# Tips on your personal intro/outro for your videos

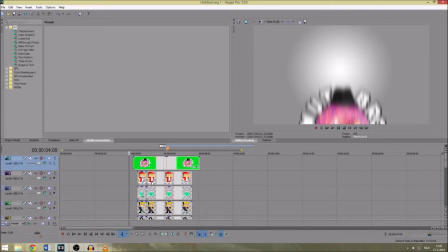250s
And so I commented back and I said, hey, I used this music song from you, did I use it properly, and did I comment it in the description your name properly? And he was like, yeah, it works out. So I thanked him and he thanked me, and it was all good.
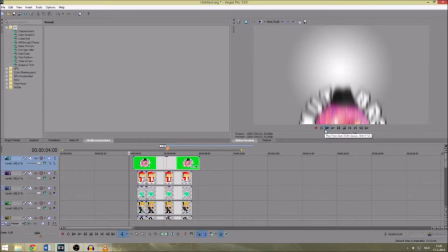266s
I really don't like using copyrighted music, and I think you shouldn't do either. So this is something I want to tell in front. It's not really that hard to find music and stuff for your videos.
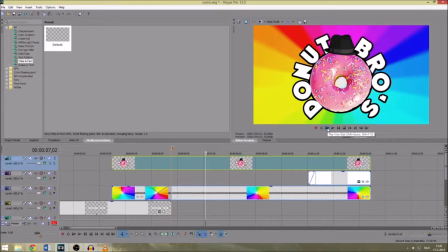275s
Second outro, and that's the outro you're gonna see on the end of this video, and the outro we use on almost, I think, every Donut Brothers video, and it looks like this.
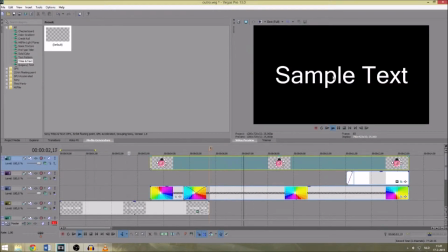284s
The sample text means the video, and it comes in,
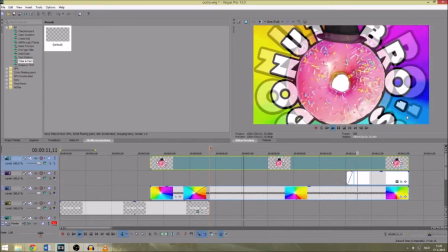293s
nice beat, and flies out. And I really like this outro.
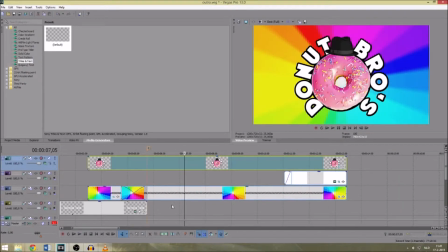299s
As you can probably heard, is that the outro song is the same as the intro song, but a little bit different, because it got a little bit more bass in it, like this.
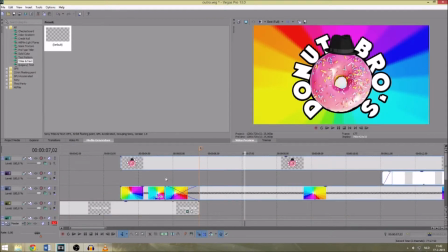309s
And that's it's a later part of the song.
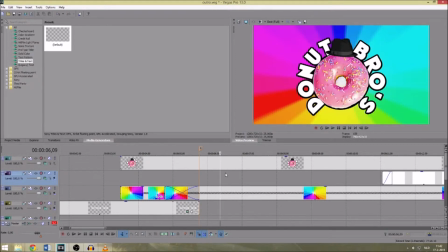313s
It's basically the same song, and I thought it's really energetic and not exactly the same as the intro, but it's kind of the same.
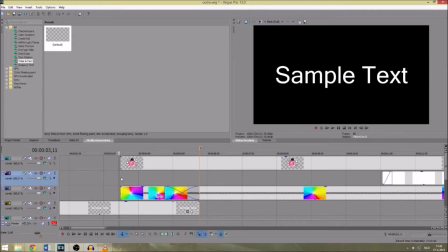321s
I thought it has to be like look-alike because the channel is, yeah, it has to be like this kind of trademark thingy for the channel, and it flies in and it flies out through the hole,
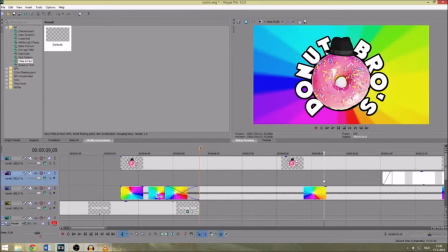335s
and that's something I thought that was really funny in the intro, so I used it for the outro as well. And same, I made the outro, but I didn't got this like colorful background, and I didn't make the logo entirely myself, and we all got a pick on the music, so it's kind of like I edited it together,
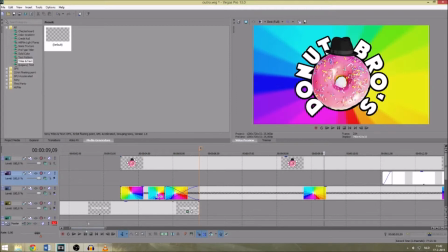351s
but we all still called it together like our decision. So that's something I think is really important about the Donut Brothers, that this really shows that we made it together.
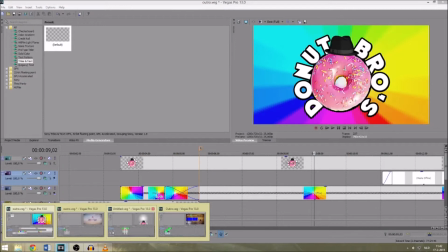360s
So yeah, the third intro is the eye candy intro,
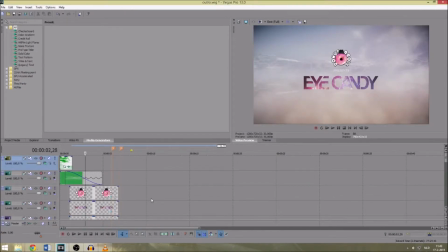364s
and the eye candy intro is basically an intro I made for a special series I want to do on this channel, and that's it. It's about playing a really gorgeous game, just sitting and having a good time, and not like a funny moment where we're just having fun.
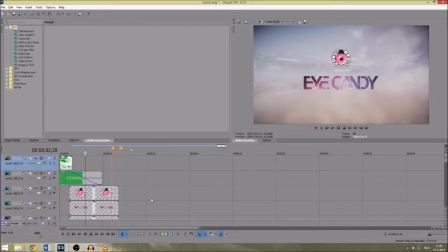378s
This is more about checking out a gorgeous game and relaxing, and this really energetic intro doesn't really fit it, so I made a special intro for this videos, and let's check it out.
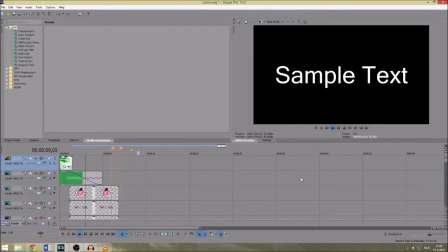396s
And of course the sample text again is the video that's playing.
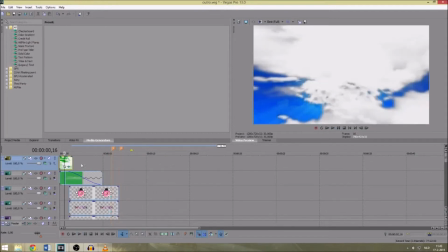400s
So this intro gives a really different tune to the video that's coming up,
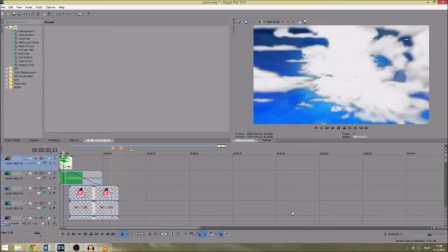406s
and it basically starts off with these clouds flying through the sky. I got this on green screen and just a picture from Google Images. Then it goes white, and I thought a good moment for a transition where you can see a couple of flowers.
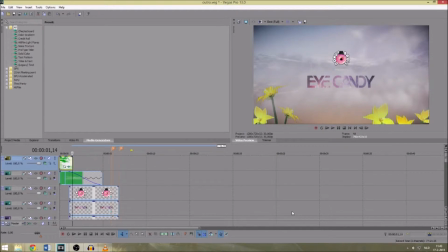419s
I green screened out not that well. It's really short moments. I was like, who cares about it? A lot of smoke effect. I made a eye candy logo with just with Photoshop. Just looked up a couple of tutorials on YouTube and thought this looks pretty good. The Donut Bros logo, and the background is from Mind the Path to Telemus.
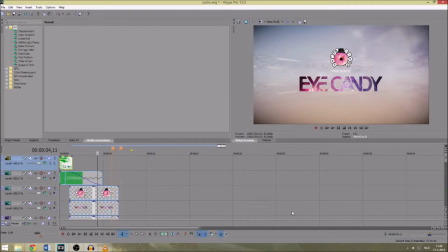437s
I thought that game was really gorgeous. I hope to be able to use it, and so I took a couple of shots in the game, and I thought this one looks good.
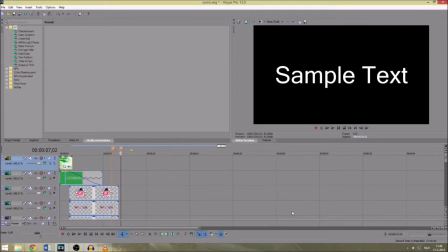444s
So yeah, and of course it goes to the eye, because I think it's important to keep this trademark kind of thingy going, and I really liked it, so I kept using it again.
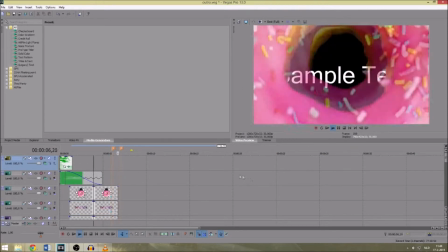453s
And it just gives this really relaxing tune kind of thing to the video.
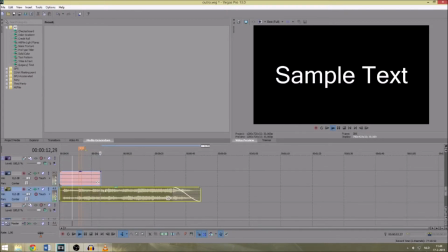459s
Like, if I'm playing it more longer, and like this is really relaxing. It sets this tune for the video, and I think that's really important. So yeah, that's why I made this intro, and I think it worked out really well.
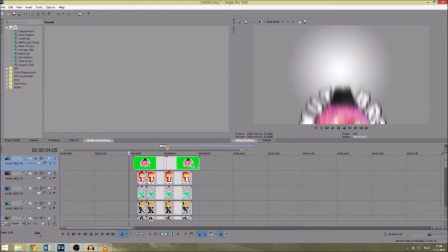473s
Of course, I ended up still with the Donut Brothers outro to keep it still energetic and stuff,
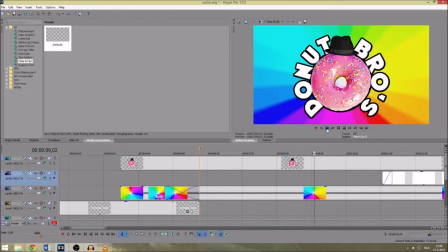479s
because I think that's like important, like music rolling in.
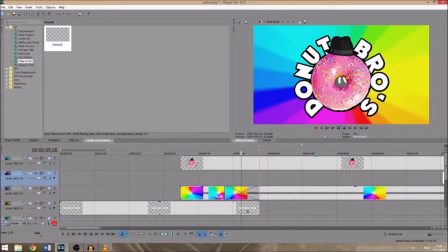486s
I mean, like, it's a good solid outro.
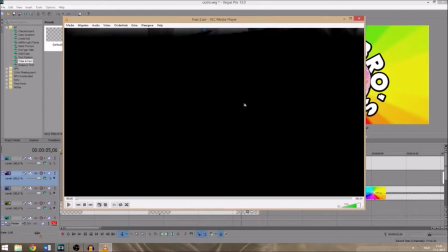488s
The fourth one is an intro I made for my own channel, and it's completely different than the donut kind of thing. Let's watch it first.
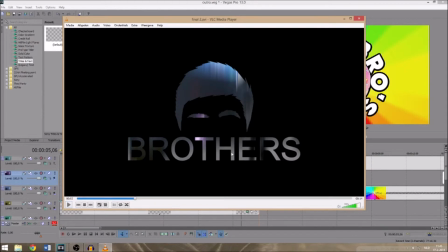497s
It's my logo with under there brothers, and brothers. My channel is called B on your screen, and I figured not a lot of people know what B means. A lot of people are asking, is it on your screen, or you know? So I thought, let's make that clear. Brothers. B is for brothers, or for Bart, because my name is Bart.
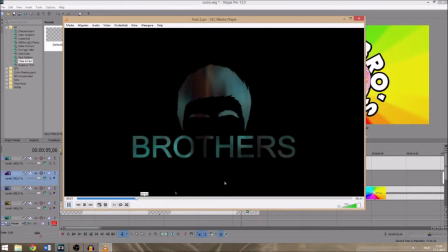515s
And the logo. So yeah, it turns out the screen changes.
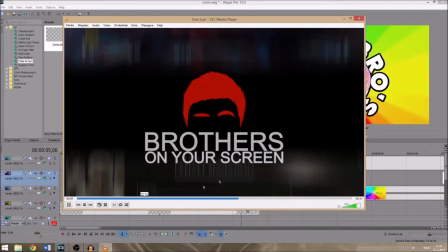520s
Brothers on your screen pops up really slow, and I think it looks really smooth, really good.
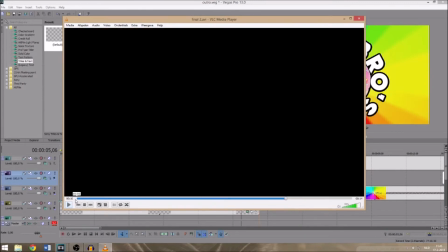526s
Let's watch it one more time from the beginning.
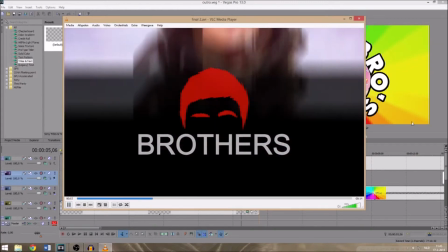529s
It has no music on the background, and I did it on purpose because all my videos are kind of different and the tune is different.
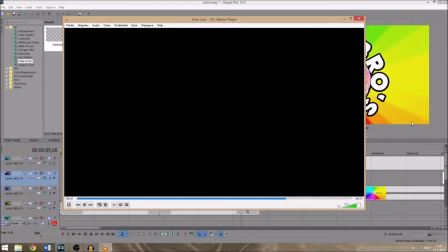535s
So I thought, if I don't put a music on it, I can put one every video, a different one, and I think it looks really good. I made this one in After Effects. It was just on YouTube. I really like movies, and I was watching the Avengers, and I was like, this is a really good movie intro.
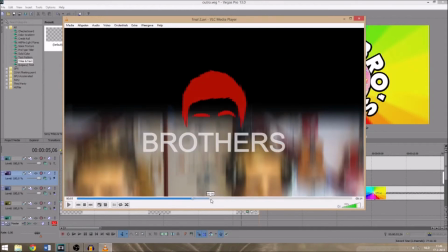551s
So it's kind of based on the Marvels intro, with like the flickering background, and I think it looks pretty good.
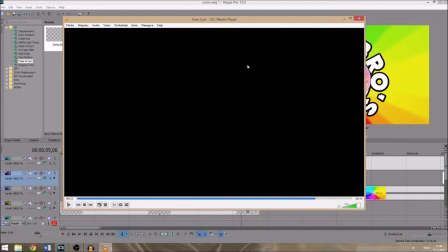559s
And the thing is, without music, is that I can change it every time I make another video, but it's still kind of the same because it's the same intro. And this intro I can just kind of smoothly put in it. If you see the videos, it's not like that obvious with boom an intro.
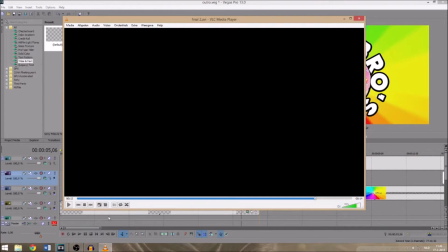575s
It's just like a little trademark in the corner of the screen kind of intro. And it's the same thing I did with the outro.
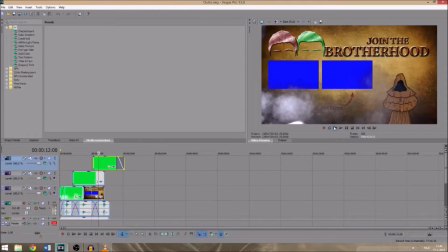583s
It's a whole different outro as well.
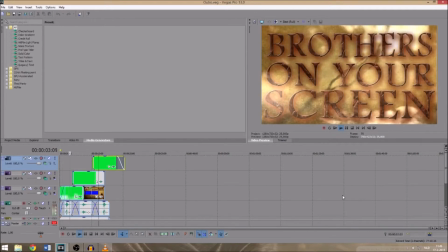585s
It has some sound effects like this campfire kind of thing and this swooshy wind kind of sound effect,
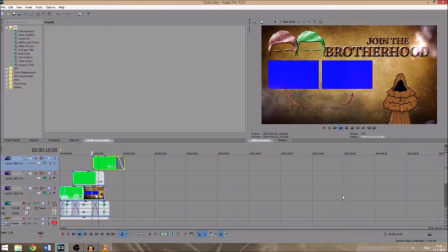592s
but it's completely different from like the Donut Brothers with this music and kind of, you know,
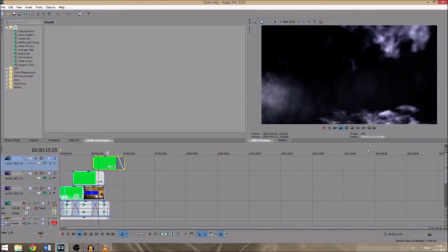599s
this. It's a really short outro.
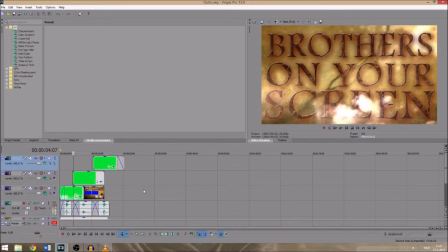602s
It's basically just an end card with first brothers on your screen, just to make sure again it's the B on your screen, it's brothers on your screen.
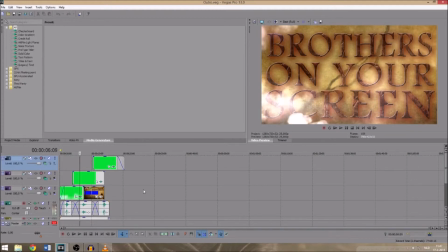609s
And I was like, if it's brothers on your screen, because I'm playing like with a lot of friends, that's why it's called brothers.
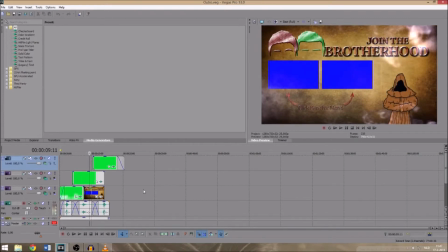615s
Why not make like join the brotherhood? I don't know, I just came up with it, it just showed it. I think it's pretty catchy, so I used it in a couple of earlier videos. I'm not using it a lot anymore, but I still think it looks pretty good.
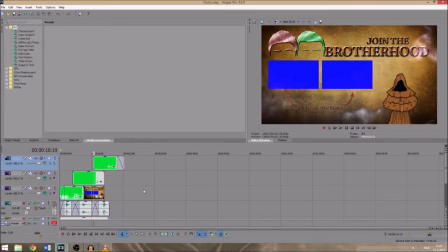630s
And the blue squares, of course, is where I put other videos you can click to get to that other video. I think it looks pretty good. Every time I can put my own music on the background, so for every video it's got a different tone,
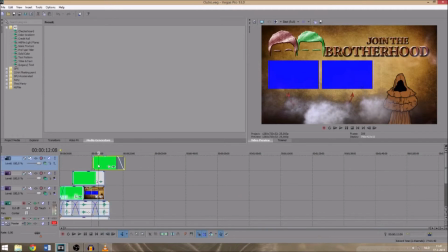644s
and I just think in total it looks like a pretty solid outro for my videos.
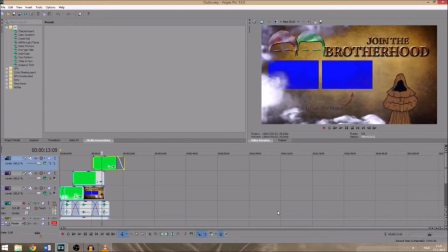651s
It was kind of medieval kind of feeling, because the brotherhood is of course like an older kind of thing that's going on for a while, so the medieval colors and brownish kind of thing.
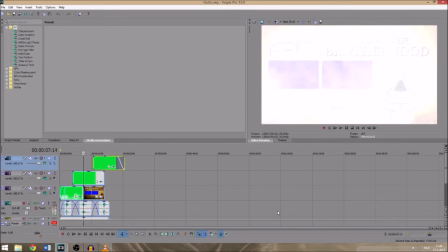661s
I just think this one, I was really happy. I think this is the first intro I made, or outro.
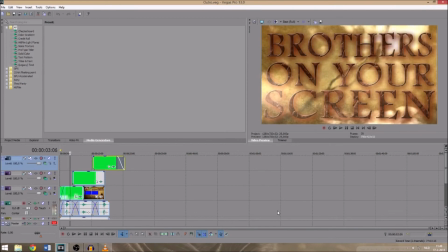669s
This is the first outro I made. It was originally longer, with like Bart on your screen and a different ending card and stuff.
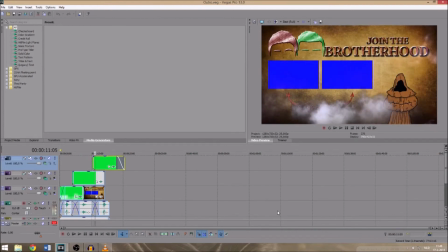675s
But this is the way it turned out at the end, the way I used in the videos, and I think it looks pretty good, to be honest.
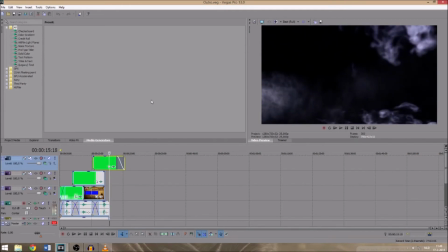683s
So this is kind of the way I make my intros and outros. If you want to make your own intro and outro, I hope this kind of tips, I guess, like the way I made it, can help you guys. And if you want me to make one for you, I guess I can, if I've got time.
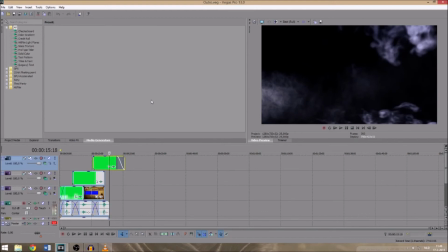699s
An intro takes a long time to make, and you should take your time with making it, not like just rushing it or get something from the internet. Just make your own. It makes it personal, and it's actually pretty fun to make. At least I really like to make it. So add in the comment below if you got your own intro or outro.
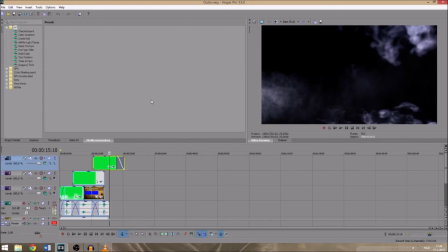718s
I will check it out. I really like YouTube googling for intros and outros, just to check out, get a little bit of inspiration for my own. I will probably make many more, and if you want, of course, I guess I can make one.
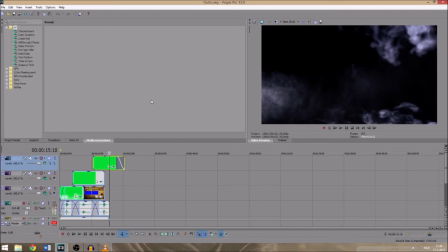731s
And yeah, that's about it. I hope, guys, this was entertaining or enjoyable for one of you, or interesting, I guess. And I guess we go to the outro right now. Bye.